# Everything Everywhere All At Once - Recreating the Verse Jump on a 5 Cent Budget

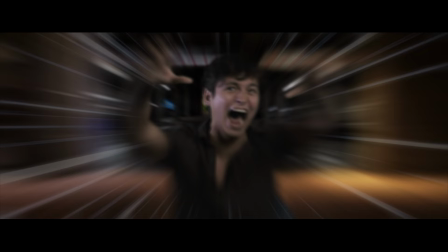We also added anime speed lines, but we made them a little bit more prominent, just changed up a little bit. And then came the most tedious part of this effect: coloring.
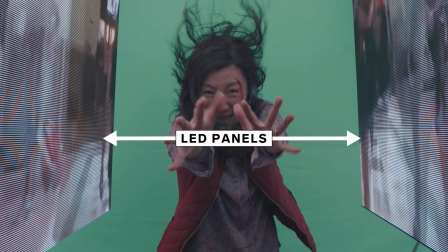Like I said, the Daniels had 9 LED panels to basically just act as the color grade and the lighting, so they didn't have to do a whole lot there. Our projector didn't work out as well, so I had to basically color
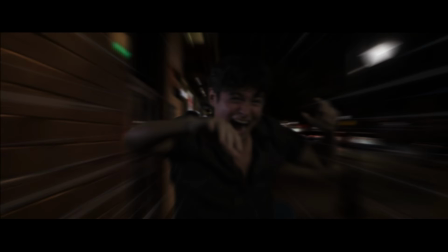every single environment just so I can make Red's layer match all the lighting for every single environment that he was in.
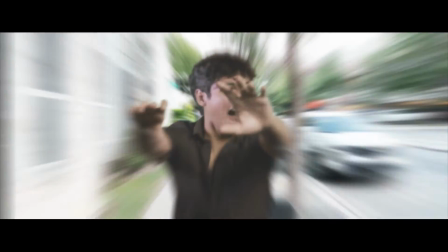And there was also a lot of cutting involved, so like he's like jumping all around the place, making it look like he's going through all these different dimensions. That alone probably took about like 75% of the time of this project. And the final piece to bring this whole thing home also to hide all my little mistakes in this effect.
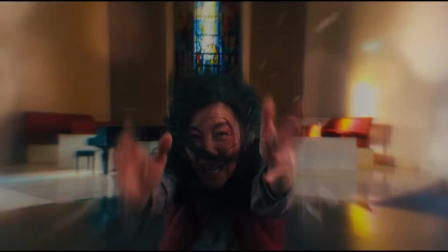As the jump progressed, like from beginning to end, the motion blur became very, very prominent.
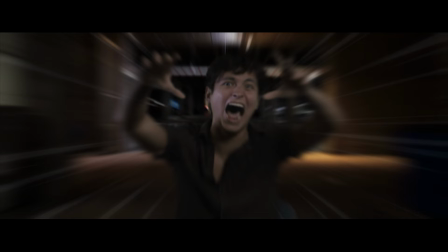So at the beginning, there is a decent amount of motion blur, but towards the end, we add a lot more.
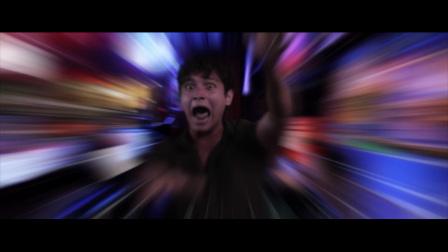And I just cut a mask out in the middle so you can still see Red's face. And that was now the finished visual effect. And what came in next was sound design, because I think we all know that audio is half the viewing experience, so don't neglect sound design. So in the movie, they had more of an angelic choir playing and just the sounds of the environments that she was in. We wanted to take this the more dramatic way, so we focused more on whooshes, so making it seem like he's flying through all these environments and he's freaking out. And so to begin the sequence, we had Red's scream come in and then fade out as we go into all the whooshes. And then we reversed his scream to come back up. Reverse gunshot sound at the very end. One nice slow motion cinematic hit. Put that all together, and the effect looks like this.
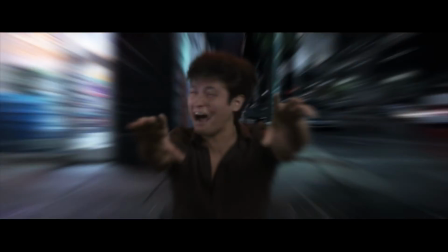My brain is fried, and we haven't even colored the rest of this film yet. Hope you enjoyed. I need another coffee.
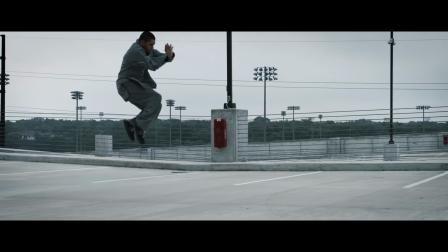To learn more about writing, shooting, editing, and how to actually create better indie films, be sure to check out our course, The Filmmaker's Code.
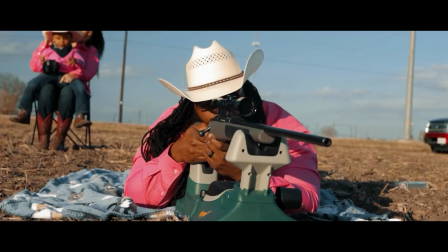We're still in development of this course, and we need your feedback, and we also have a free 30-minute training video that'll help get you started.
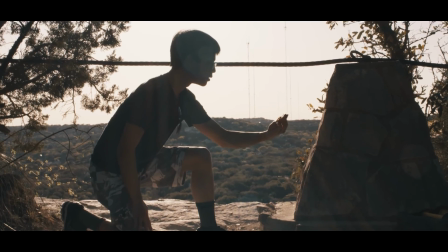Check it out in the description below. Other than that, don't forget to subscribe for more indie films and filmmaking tutorials.